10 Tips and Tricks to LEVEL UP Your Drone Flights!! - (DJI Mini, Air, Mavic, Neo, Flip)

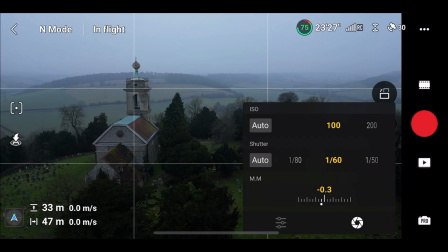4:08 You see, as you slow down the shutter speed, a lot more light will be picked up by the sensor,
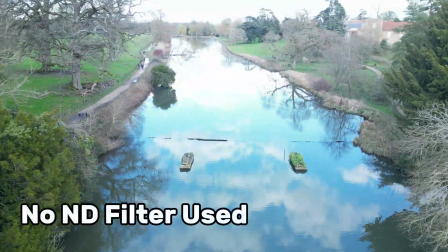4:12 and without a filter, this would lead to the video becoming overexposed and unusable. However, there are different types of ND filters.
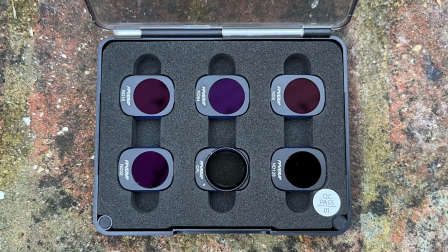4:20 The higher the number on the ND filter, the less light will pass through it. So it's important that you don't just have one kind of filter.
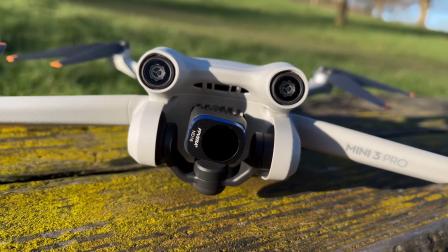4:27 You want a variety so you can have complete control over how much light is ever hitting the camera sensor and so that you can account for varying sunlight levels.
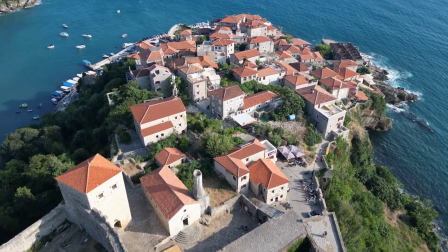4:34 For example, if you're flying in direct sunlight, you have to use a stronger filter to counteract the increased light conditions and still be able to film with the optimal shutter speed.
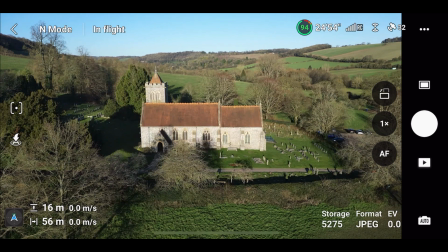4:46 The next trick, which not many people know about, is that you can actually change the white balance when flying. For this,
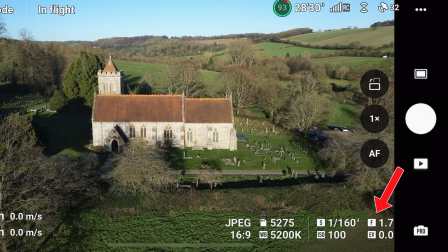4:53 you have to be flying in pro mode, and to find the white balance setting, you need to press on the general camera settings in the bottom right, and then press on the slider icon.
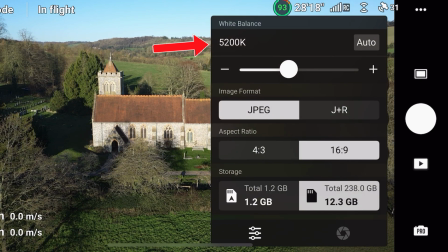5:01 This will bring up a few settings, including the white balance. By changing the white balance, you're changing how warm the video or image appears.
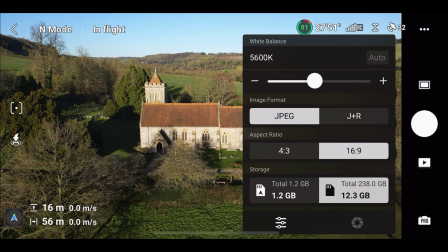5:09 A higher Kelvin value makes the image warmer and more red, while a lower value makes the image seem colder and more blue. Generally, your Kelvin value should stay between 5000 and 6000,
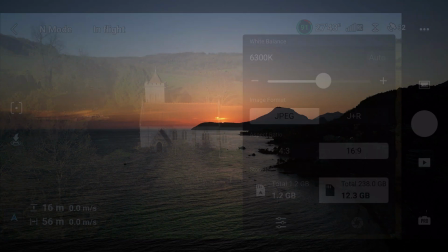5:20 but if you want to go for a unique effect or highlight a sunset, for example, then you could go outside this range.
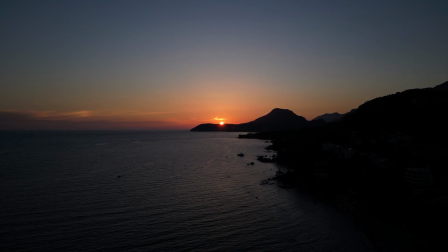5:26 Let's take a look at how the white balance actually affects an image.
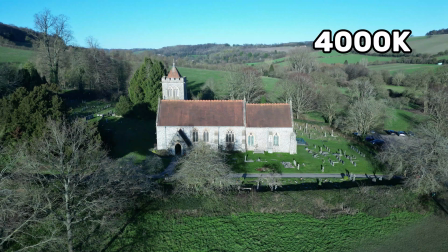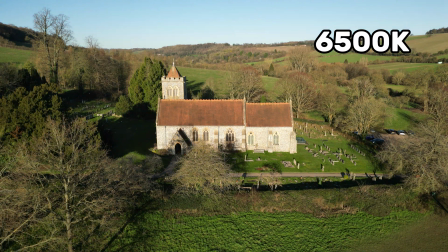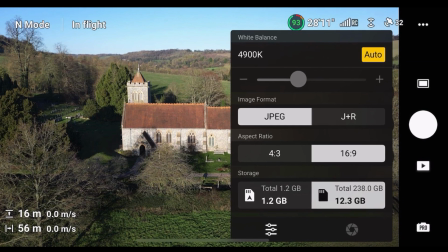5:40 One more important thing to note about the white balance is that it's not a good idea to have it set to auto while flying.
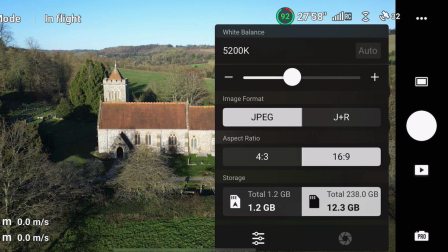5:46 It's always best to set it manually and fly with the same white balance throughout the entire video.
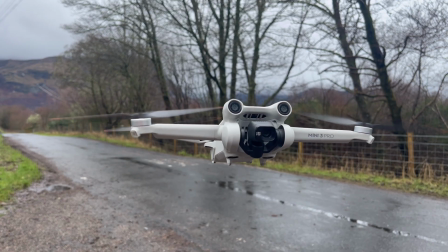5:51 This is because if you have it set to auto, the drone will constantly be adjusting the value upwards or downwards,
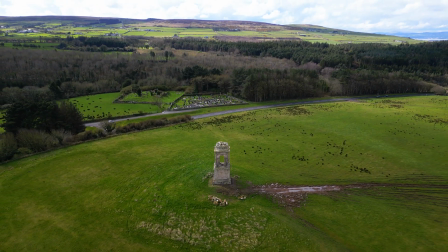5:57 and this can be pretty distracting and make the video seem unnatural.
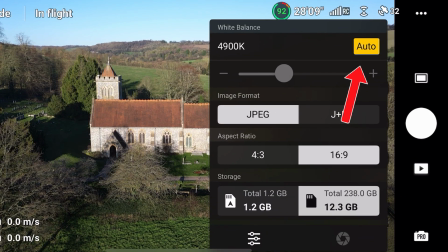6:02 To disable the auto white balance, simply press on the auto button, and this will then allow you to drag the slider manually.
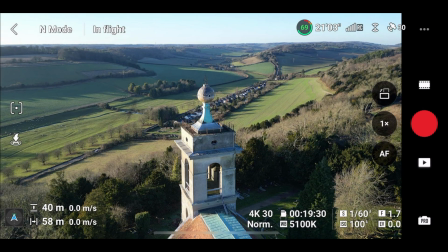6:12 Alright, so moving away from the video settings now, we're going to go over to the camera section in the main settings.
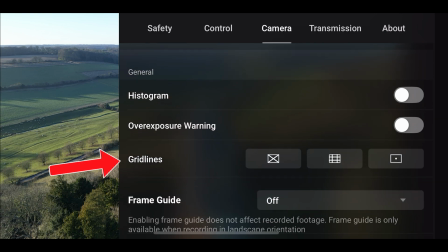6:17 Scroll down a bit and you'll be able to see the option to turn on grid lines.
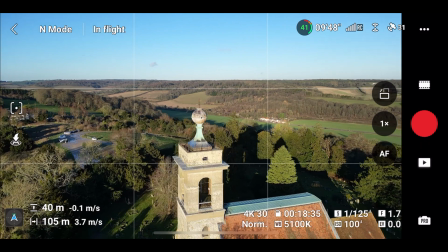6:21 Grid lines appear on the screen while flying and they act as a sort of guide when doing cinematic drone movements.
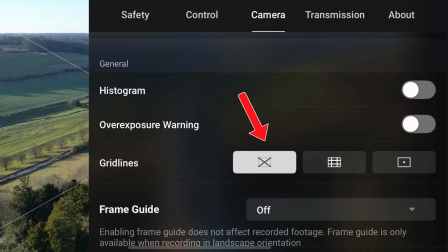6:27 There are three types of grid lines available and each are useful in their own way. You can turn on just one, two, or all three depending on your preference.
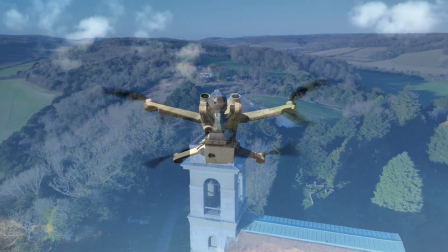6:35 But why are they so useful? Well, as said before, they're an on-screen guide which helps the pilot keep the point of interest centered if doing, for example, an orbit.
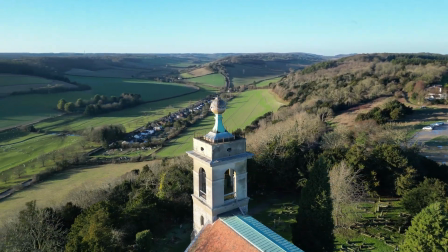6:43 This will allow you to get much smoother shots when flying manually.
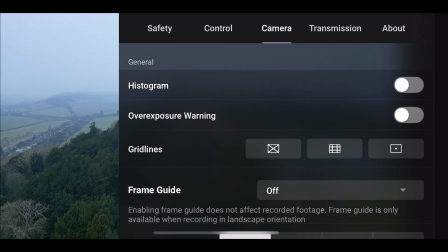6:48 One of the grid lines you can turn on splits the screen into 9 sections by splitting the screen into thirds horizontally and vertically.
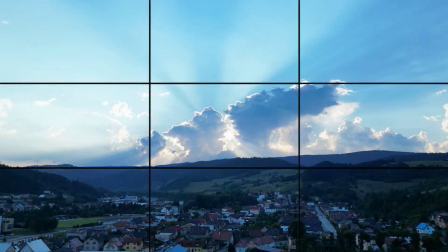6:56 You can use these third lines for composition of the image. For example, if I wanted to emphasize the sky in my shot, I would place the horizon on a lower thirds line.
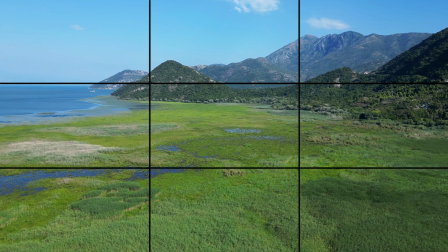7:04 Or if I wanted to focus more on the ground, I would keep the horizon on the upper thirds line.
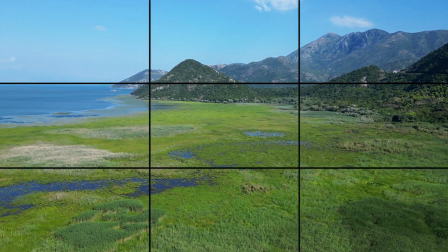7:09 So you can play around with the grid lines and find which works best for you.
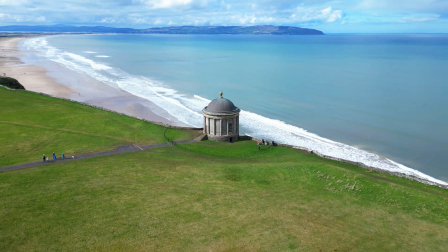7:15 If you've watched some of my other videos on this channel, you might remember how the QuickShots feature is an absolute game changer for beginners.
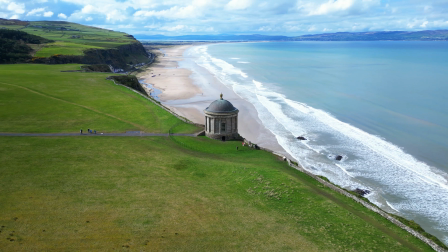7:22 If you haven't watched that video, then I'll leave a link to it in the description below.
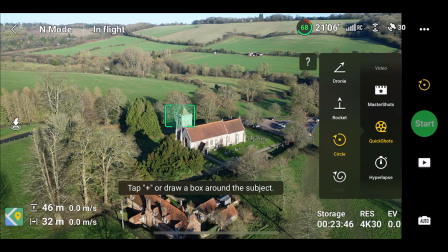7:26 However, there's one small issue with it, and this occurs when selecting a certain point of interest for the drone.
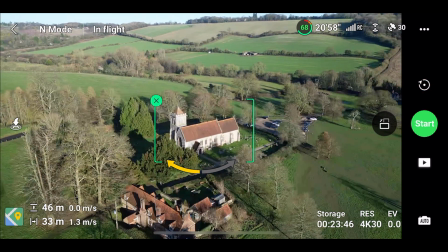7:32 Sometimes, if you want the drone to fly around something, the drone can misjudge where the object is located relative to itself.
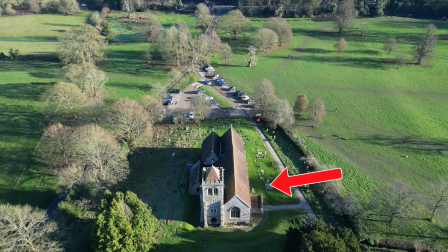7:38 This can lead to the resulting video have the drone not keep the selected object centered, but instead move it around the screen while flying.
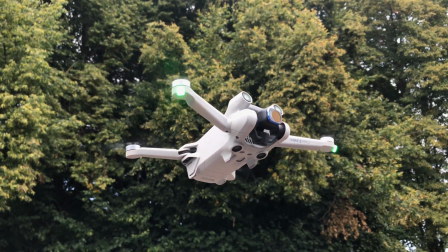7:46 Luckily, there's a way around this problem, and it's not something very many people know about. When selecting a subject, instead of drawing a box around it precisely,
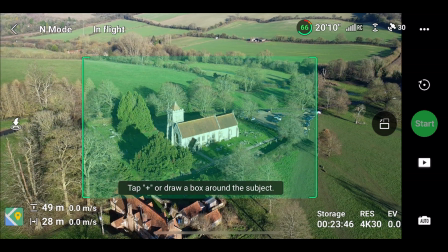7:55 draw the box over a much larger area of the screen, but still keeping the object in the center of that box.
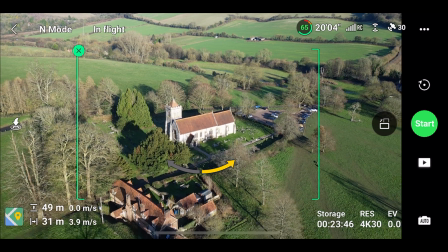8:00 This will result in the drone not constantly having to track the subject while flying.
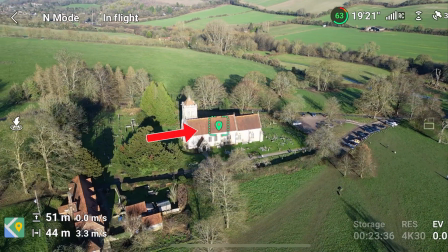8:05 It will actually place a location marker on the screen instead, which will be the reference point for the entire video.
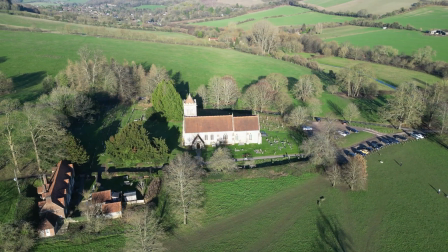8:10 This will make the video so much smoother, and you won't really have to worry about jerky QuickShots footage at all anymore.